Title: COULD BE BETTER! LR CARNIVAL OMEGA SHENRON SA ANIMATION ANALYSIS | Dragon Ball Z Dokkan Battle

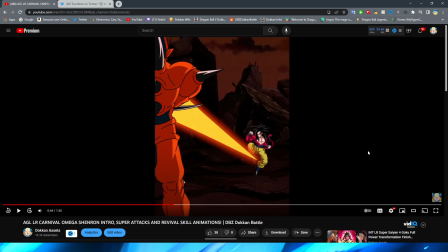Regardless, though, I will say maybe this is just a thing of the sprite, and I'm honestly going to chalk it up to that, like kind of looking at this more. But the perspective is super strange here with how big the enemy sprite is,
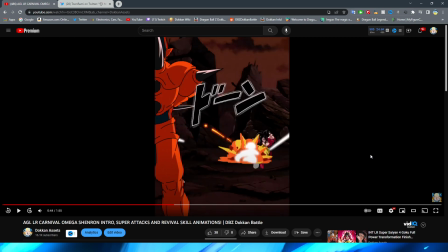right? It definitely does not look correct with how small Omega's explosion looks as a result of this.
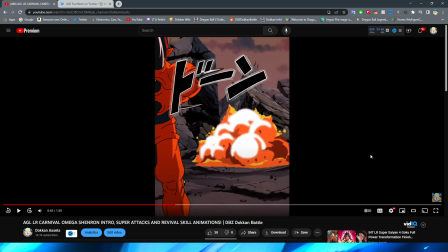The sprite definitely makes this feel out of place. I feel like the character is supposed to be much farther away. At least that's how this perspective with how big the explosion is implies, right?
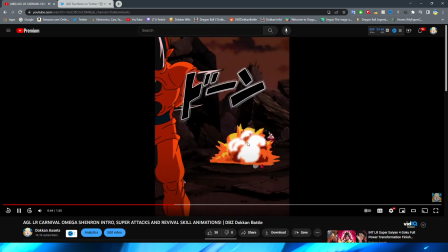But obviously, because the enemy sprite is so big, it makes it seem like it was just a tiny explosion.
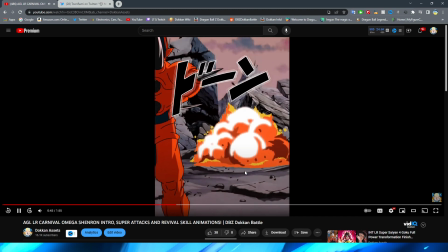But that is unfortunately just another downside of the sprite. Regardless, this is a really cool shot here. Obviously, before we even get the funny eye beam, right? I will say this is a little bit jarring, by the way, too, cutting from Cheeto Omega to then this immediately.
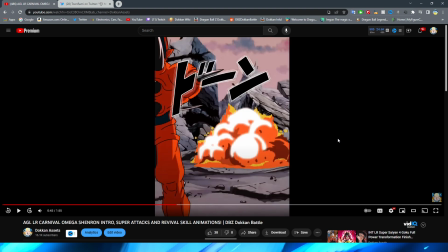I kind of feel like there should be something in between here. Maybe this is how the anime did it.
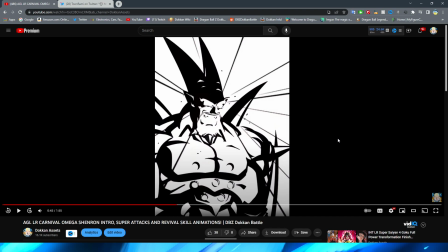Again, unfortunately, we don't have the side-by-side comparison, but just kind of a jarring cut.
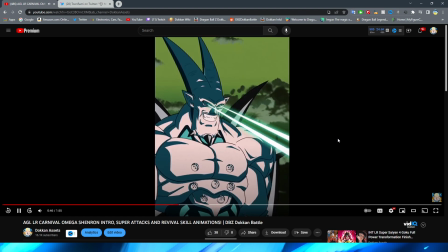Regardless, though, I really like those impact frames and Omega's eye beams. That looks really, really cool.
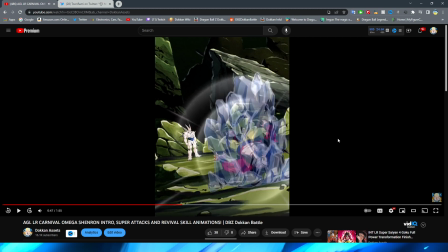And then, obviously, it freezes Goku up. Yeah, again, like, I feel like this implies that he's a lot farther away than he actually is, but it's just the perspective with the sprite makes it look really, really weird. As well, they did do a very good job with the ice, right?
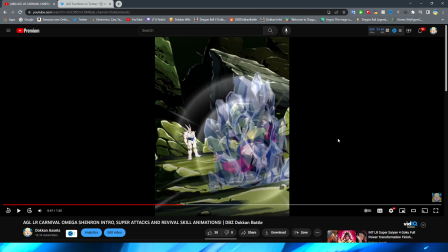Because obviously, they have to accommodate for all the sprites, so I think making it this shape works really well. It is going to look really weird with big characters, right? Like, again, like Tapion and Great Apes and stuff like that. But I digress. I think it still looks fine for what it is. We have Omega fly up in the background, which actually looks really good.
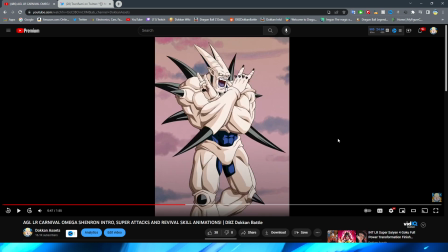Rock on, Omega. Oh my gosh, man's doing the straight rock on hand signs, bro.
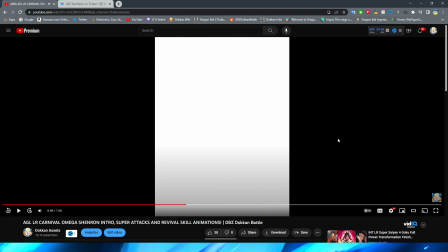Anyway, we have the very, very cool couple of impact frames here. Let me go back to that.
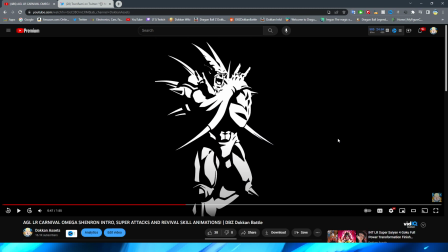First of all, we have this one, right, which is really, really cool. Black and white Omega. And then we have this one where he actually sticks his hands out.
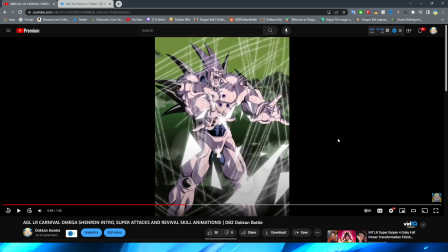This is a great way to skip over some movement while actually making this shot look really, really cool, right?
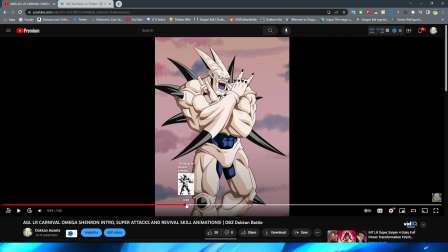Because obviously then they don't have to animate Omega going from rocker Omega to having his hands out, right?
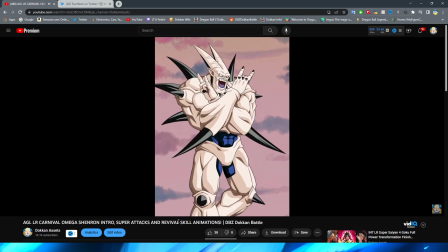By just having a couple of impact frames, it sort of implies that the movement happened during the flash of light, which is really, really cool.
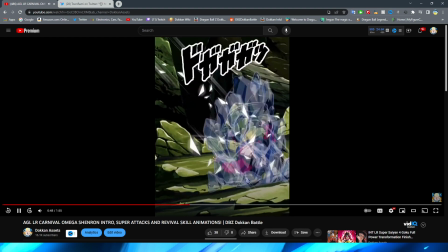I love the way that the Ki Blasts look here and the little swipes all over Omega, right?
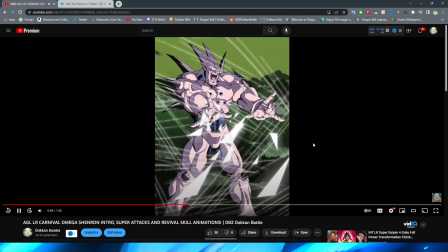That looks super sick, if I do say so myself. Definitely very, very nice looking effect. The green looks cool.
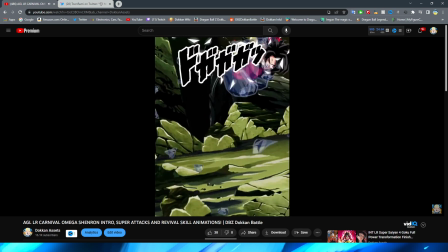Obviously destroying Goku's ice with all of the different Ki Blasts and stuff.
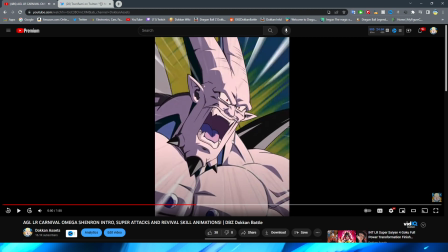Funny shouting Omega. This is also a very nice shot. I love the background here too as well.
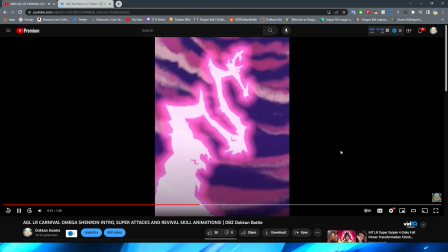Very anime-esque. We have the purple lightning come down.
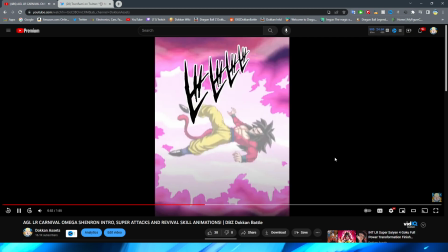And all of the little blasts are hitting Goku, and then the lightning also hits Goku on top of that. I will say, it is kind of interesting that the attacks are like
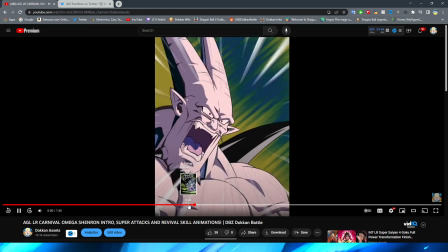green, white kind of here, right? The little like glass particle looking things, right?
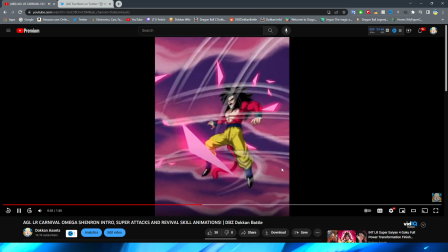And then here they're pink. I guess it's just supposed to be because the sky is pink that they're like reflecting on the sky.
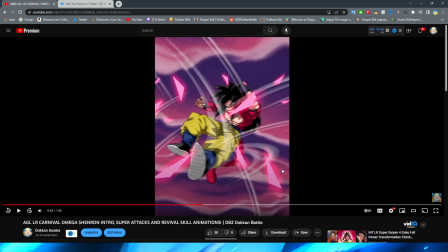I'm sure that it is probably something in GT, and maybe these two attacks were cut together. Again, I'm not sure because I don't have direct source material next to me, but it is a little bit jarring. Regardless, though, the lightning strike looks pretty good.
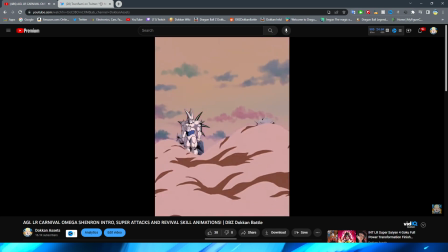And then the smoke effect looks great, and Omega landing actually looks super nice, if I do say so myself.
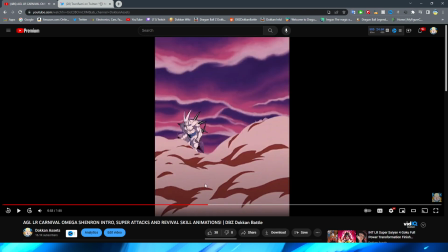It is only the final part where he turns that I feel like looks a little bit jarring. Like the actual land when he comes down and then kind of like his body acclimating for hitting the ground looks really good.
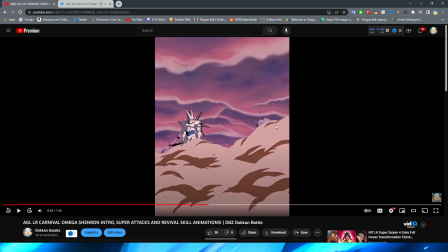But then the little head twist I feel like looks a little weird, and him like jutting his chest out immediately.
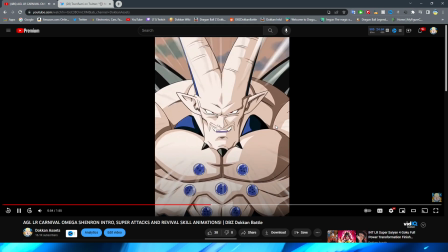It just looks kind of strange, if I do say so myself. The smoke looks really good though. We have this very cool shot here of Omega zooming forward.
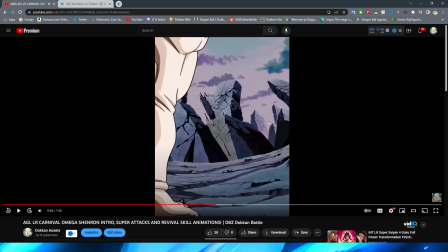They use a very interesting effect for this. I'm sorry, not zooming forward.
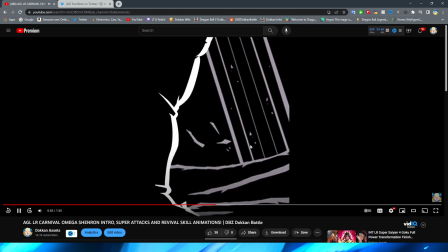It's when he kind of pushes the air forward, right, to then attack the enemy over there.